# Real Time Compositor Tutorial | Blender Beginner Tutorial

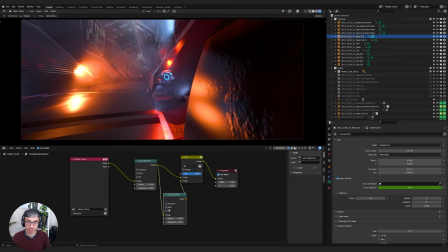But on one of these, what we could do is this one down here without anything on it, we can add jitter. So this was just our jitter addition. So you can see I can like change this slider to control how much jitter I end up with. Another cool option that we've got is dispersion, which right here, if I turn this up a little bit to like 1.2,
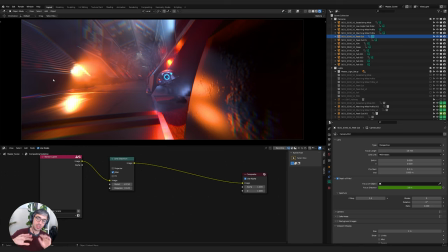you can see it starts to split the image as you get towards the edge of the lens. It's a chromatic aberration is what it's called, where it splits into the red, green, and blue channels.
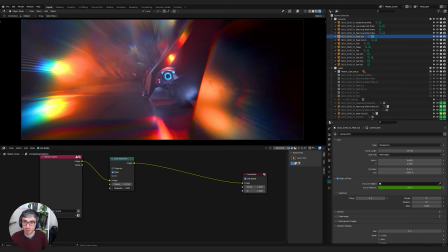And you can turn this up to get some crazy cool effects. Like, look at that. It's like we're the POV is some kind of like hunter, you know, moving through the scene.
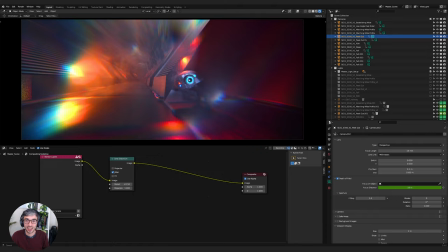But what's cool is, you know, this is all real time. So I can actually move around now and change my shot.
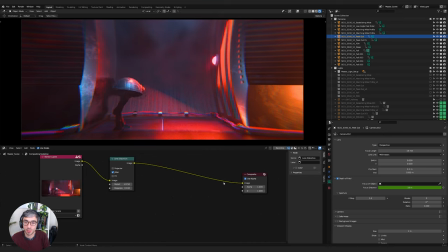So one thing to bear in mind is with jitter, when you're looking at it through the real time compositor, If I move from frame to frame, you'll notice that it's not really changing. Like the jitter doesn't really same. YouTube might be canceling this out too. I'm not sure how much you'll be able to see this detail, but the image I'm looking at, the grain is consistent every frame.
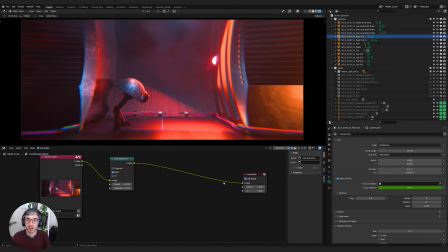So it's not like actually like grain. It's more like just a pattern that's set. However, when you render, so I'll just pull up, I've got some render frames here.
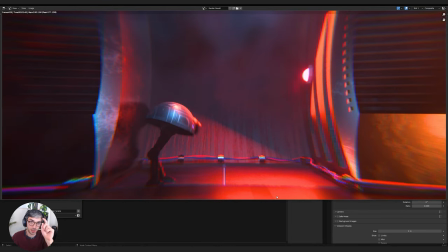If I go between two frames here in actual render, so I go file, you know, image render, you can see the grain pattern does change every frame. So there's some little discrepancies between the two, but that's okay because, you know, the whole point of the real-time viewport is really just to be,
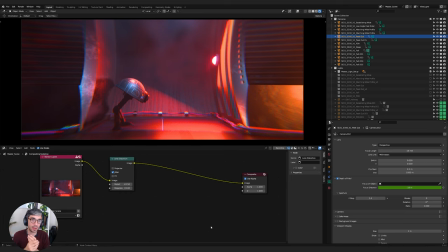you know, looking at the look of your frame and getting it right so you're happy with it. When you do your final render, all the effects will properly be applied. So that's a really cool one. I really enjoy doing that. Now, another thing I like to add is some vignettes. Now, a vignette is like a shadow around the outside of frame. And there's a couple of cool ways to do that.
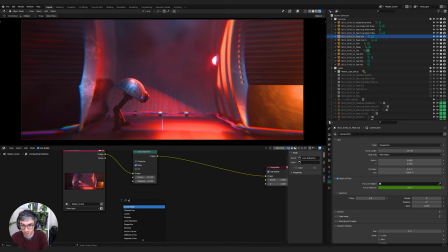So let's pull up an ellipse mask. So I'll just hit Shift A to add and then type in EL in the search section. We get the ellipse mask. If I just drop this straight into our image, you can see what it looks like.
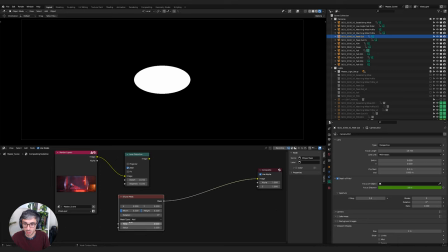And I'll just come here and I'll change the scale.
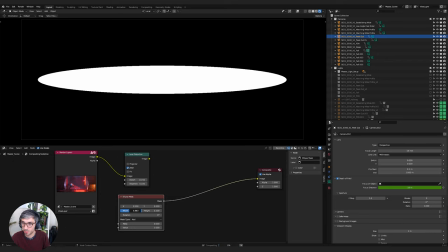Let's see, width, bring that width up like this, and the height as well.
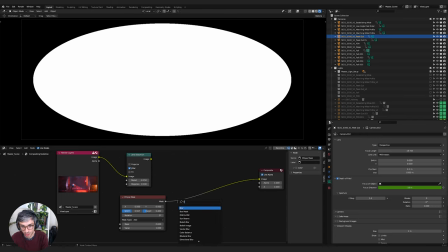There we go. And then we're gonna blur it. So I'm gonna go search, so Shift A, and then click search, grab the blur node and drop this down. And we're going to just select these two and maybe try 100.
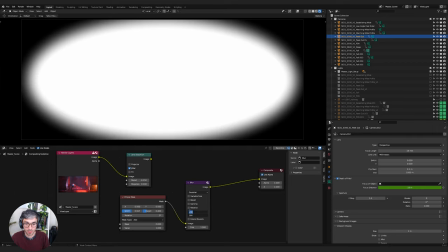Then we'll blur it out maybe a bit further, 500. There we go.
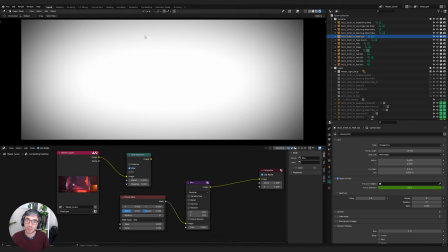So now it's this nice kind of gradual blur. And then what we can do is we can mix that into our main image using a mix node and setting it, the mix node, to multiply.
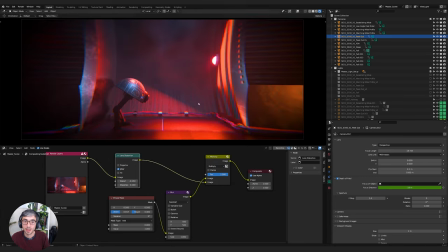And we're gonna pop this, we'll leave this in the top socket and we'll take our image and put it in the bottom socket. And now we've got this nice sort of darkening on the outside of our frames.
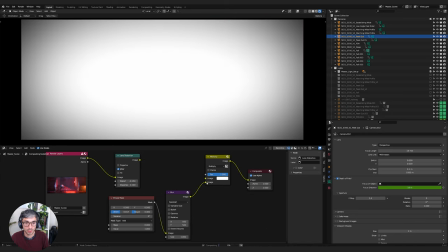So let me, maybe I'll just swap these so we can fade it on and off.
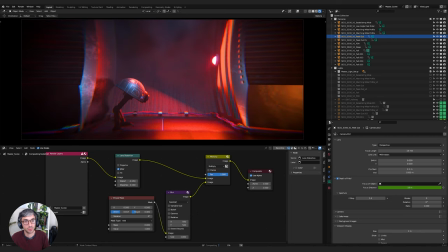You can see the effect. So that's with it off and this is with it on. So it just does a nice job of like focusing the image.
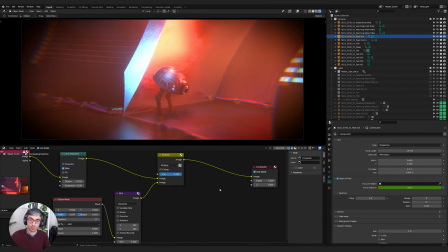Now, again, you can, you know, add in a lot of other stuff, like you can use RGB curves to, you know, grade things. Like a lot of times if you go to RGB curves, if I drop this here and then go into the blue channel and like pump the blue in the shadows and then drop it a little bit up here in the highlights.
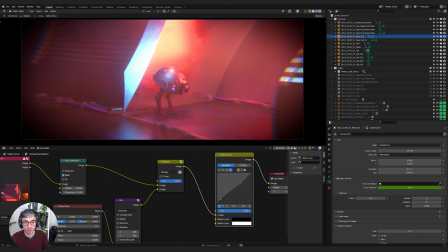This is switch to film like as well. This is typically a very film like look when you have blue in the shadows, but don't have it in the highlights.
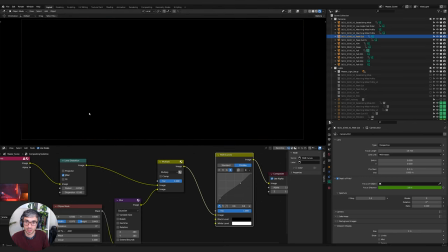So that's a nice way to kind of, again, make things feel a little bit more cinematic.
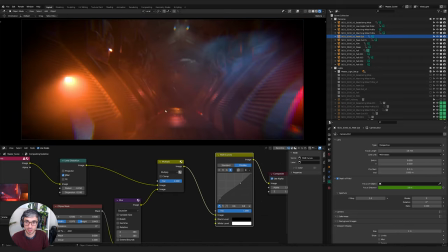But yeah, it's very, very moody with this grain. I love this. Looks like a shot from Alien.
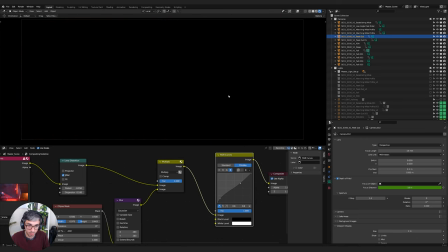Expect the xenomorph to like pop out any second now.
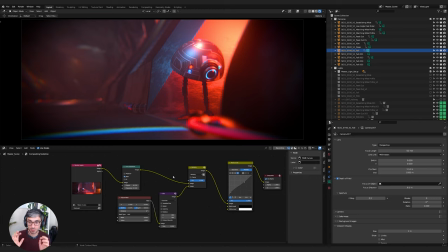Now, if you're on the second tier and up for Patreon, I'm going to drop this project file into the folder for this week, for this month, I mean, so you can have access to all these different cool live compositing effects that you can use.
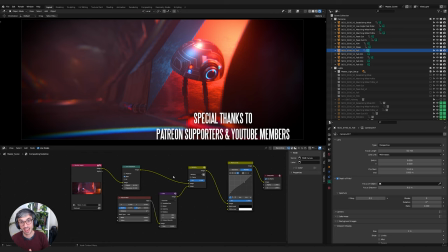So I'll have the vignette in there and the lens distortion setup I liked. Hope you have a lot of fun playing with that. If you like this video, hit that like button and please subscribe for more content. Thanks so much for watching. I'll catch you in the next one. Until then, have a fantastic week.